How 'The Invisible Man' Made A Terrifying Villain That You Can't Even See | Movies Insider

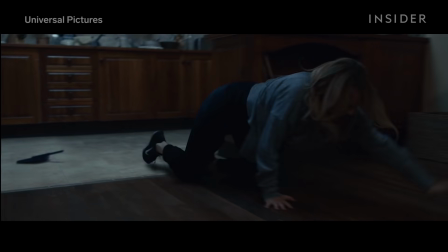[0:01]
In this scene, in Universal's 2020 film, The Invisible Man, Elizabeth Moss's character is thrown across the dining room table by the monster.
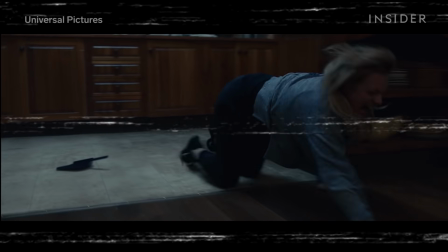[0:11]
Nailing this shot wasn't easy.
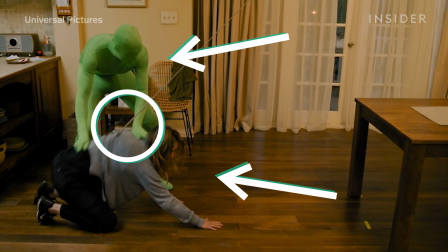[0:12]
It involved two stunt performers, one of whom was in a green suit, various ropes, a VFX team, and the precise movements of a robotic motion-controlled camera.
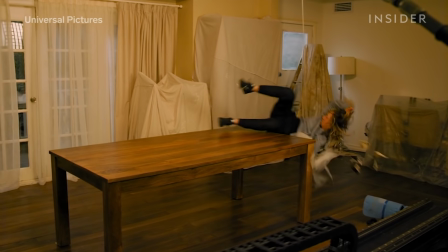[0:21]
Now, compare that to the original 1933 film.
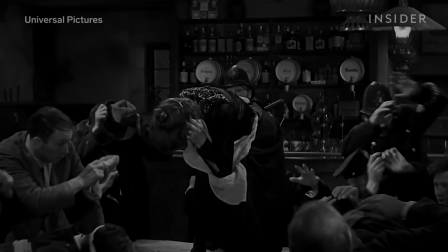[0:24]
The main character is also invisible, and while they did use some practical effects to move objects around, for most of the movie, he's simply covered in bandages.
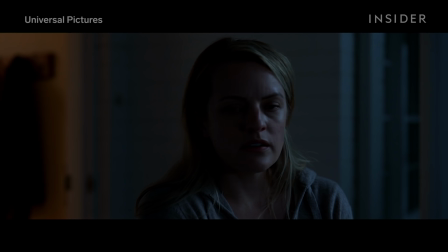[0:32]
The new movie couldn't rely on just hitting strings and bandages for a cheap scare.
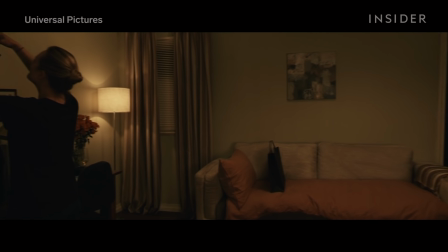[0:36]
It shakes you to the core by using innovative effects and smart filmmaking techniques to make the audience terrified of something they can't even see,
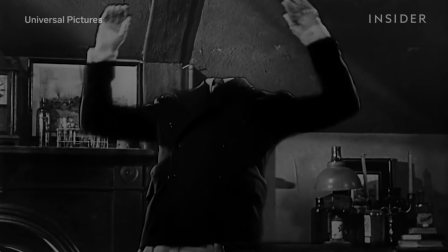[0:43]
an upgrade to a classic monster that is much more real and terrifying this time around. Now, warning.
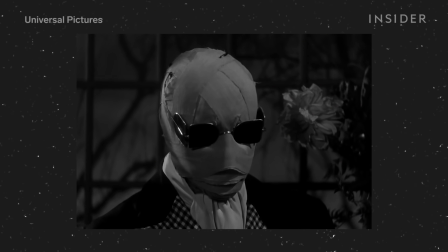[0:49]
Spoilers ahead if you haven't seen the movie. To see how far we've come, we have to look back to 1933 and to this man, Claude Rains.
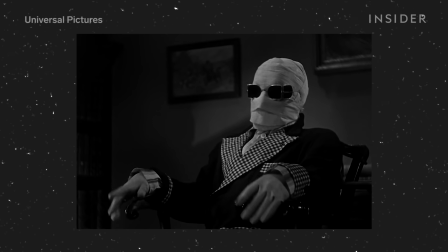[0:57]
He's the actor who played the Invisible Man in that film.
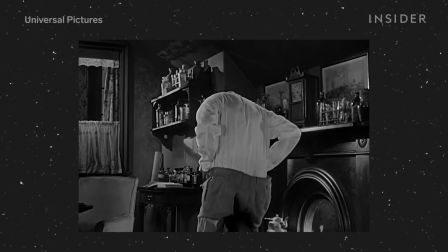[1:00]
To create the illusion that Reigns was invisible, the filmmakers wrapped parts of him in black velvet and filmed him in front of a black background.
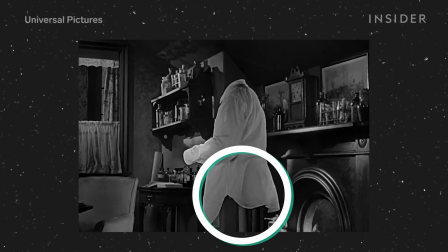[1:07]
This made whatever part of his body that was supposed to be invisible seem to disappear.
Look, he's all eaten away.
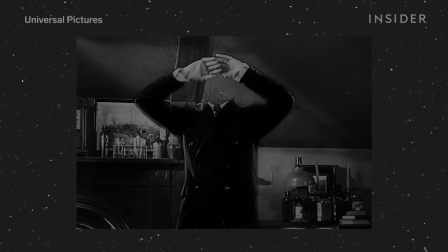[1:14]
Otherwise, the rest of his clothes appeared to float in the air, a gimmicky look they tried to avoid in the new film.
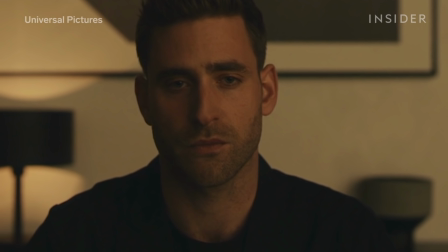[1:20]
For the 2020 remake, they decided to make the Invisible Man, Adrian Griffin, completely invisible, making him a more mysterious and unknown figure.
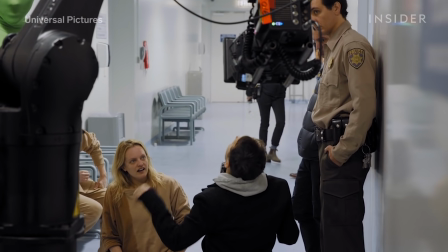[1:28]
And thanks to technological advances in the decades between the two films, they could do it. But Elizabeth Moss and the rest of the cast still had to have something to react to.
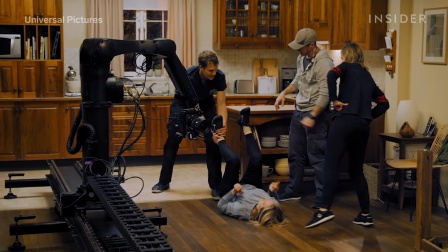[1:37]
This required a stunt performer in a green suit. The stuntman would help guide the actors and interact with them for the fight scenes, like the one in the kitchen.
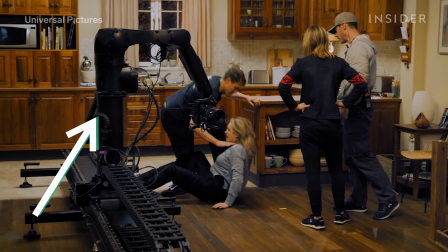[1:45]
They used a robotic camera rig that could be programmed to shoot each take with the exact same timing and movement.
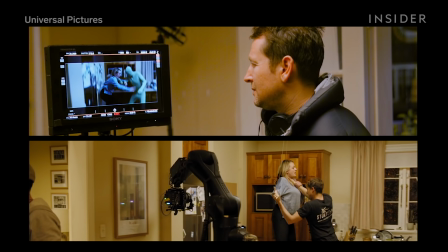[1:51]
This allowed them to capture both the take with the stuntman and one clean take without him. Editors could then merge the two shots and digitally erase him afterwards.
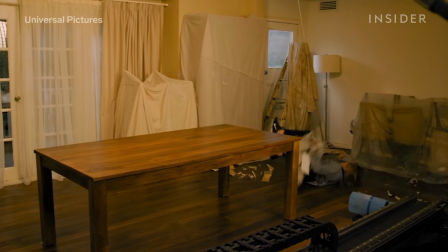[1:59]
Let's look at that kitchen scene again as an example of how this technique would work. First, they would film Moss as she was about to be thrown.
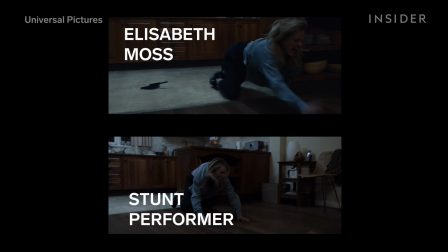[2:06]
Then they would swap her out with a stuntwoman. She would be attached to a rope for support, and the stuntman in the green suit would throw her across the table. They would swap in Moss again and stitch the three shots together, removing the stuntman and rope from the clip.
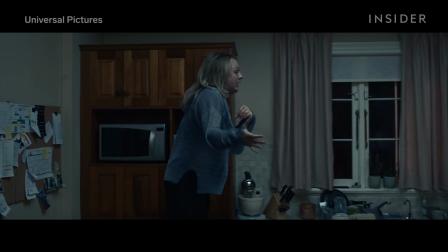[2:21]
Removing an actor in a green suit, however, was difficult to do perfectly with so many moving parts. So they also digitally reconstructed some of the background to make the final shot cleaner.
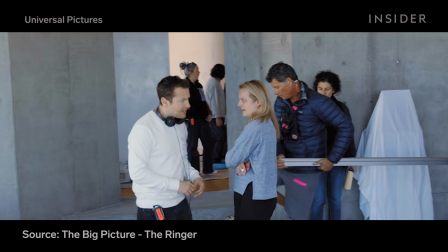[2:30]
As director Lee Whannell said in an interview with the Big Picture podcast, it's actually easier to add in a werewolf later than it is to subtract a stunt performer in a green suit.
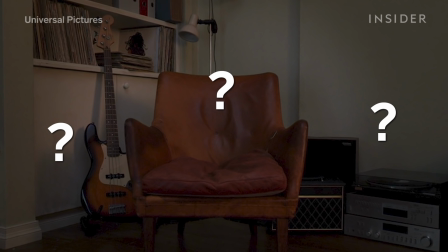[2:40]
By rendering him completely invisible, it was up to the audience to guess where he was, without a floating hat or sunglasses to guide them.
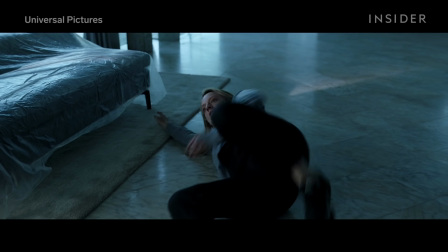[2:47]
And when he made himself known through violence, it felt more like a real person was actually there attacking, which made the new film much more unsettling than the original.
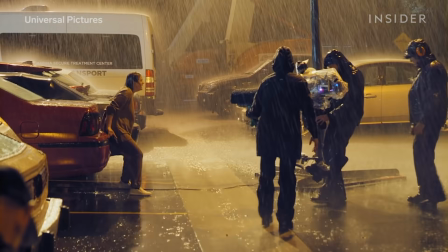[2:56]
But not every scene required the actor in a green suit. Some of the most tension-filled moments were the ambiguous ones, when the audience doesn't know if Adrian is there or not.
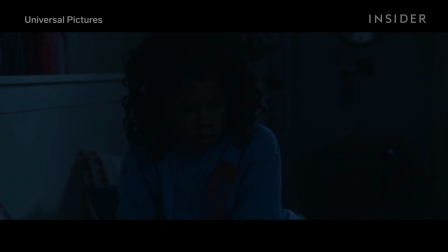[3:04]
This required some clever cinematography. One way they made The Invisible Man seem so real without using any VFX was through frequent, calculated panning shots.
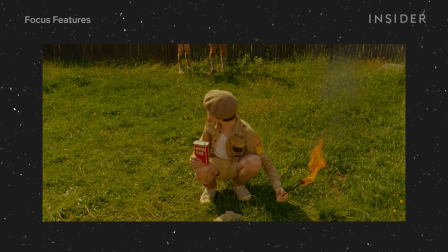[3:13]
In most films, regardless of the genre, the camera pans to a specific character or object to focus the audience's attention.
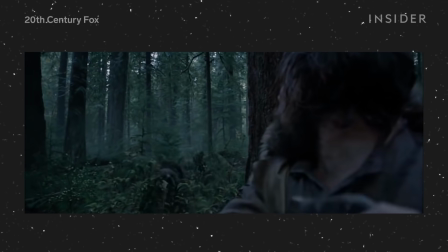[3:20]
Take a look at this scene from The Revenant. The camera pans to the left to show the bear approaching Q from the woods.
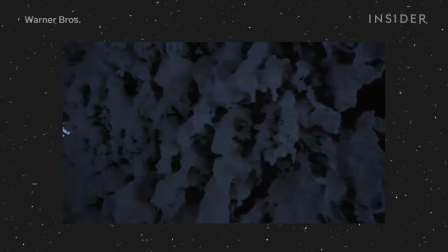[3:25]
And in The Shining, while Danny is hiding in the maze, we see the camera pan to the path, showing his father limping around with an axe.
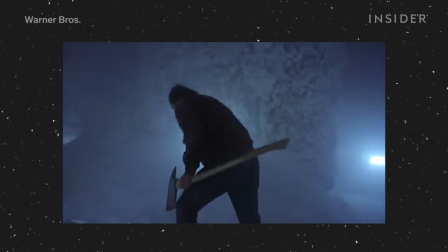[3:33]
We as the audience have come to expect someone, or something, to be in this space after a pan.
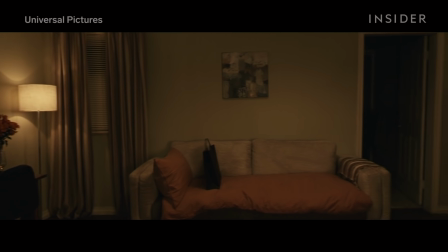[3:39]
But the invisible man subverts our expectations and pans to nothingness, just an empty space.
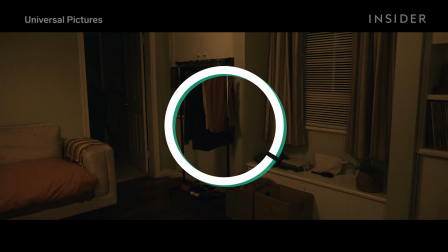[3:45]
When the camera stops, Adrian should be there, but he isn't, and this creates a sense of uneasiness for the viewer,
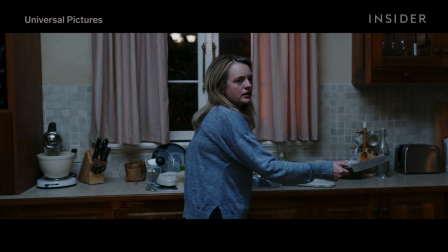[3:51]
putting us in the mind of Cecilia, where we also feel haunted by an invisible threat.
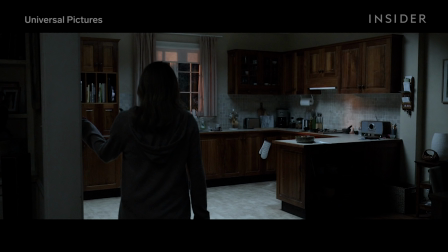[3:56]
The other key to making the cinematography scary was to use the negative space.
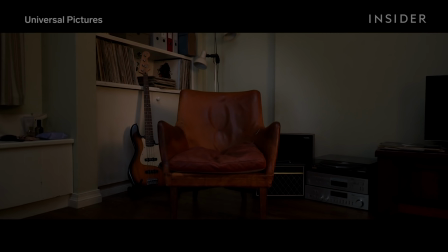[4:01]
Basically, they filmed lots of empty spaces where the characters might be, even though you can't actually see him, and the audience is never quite sure.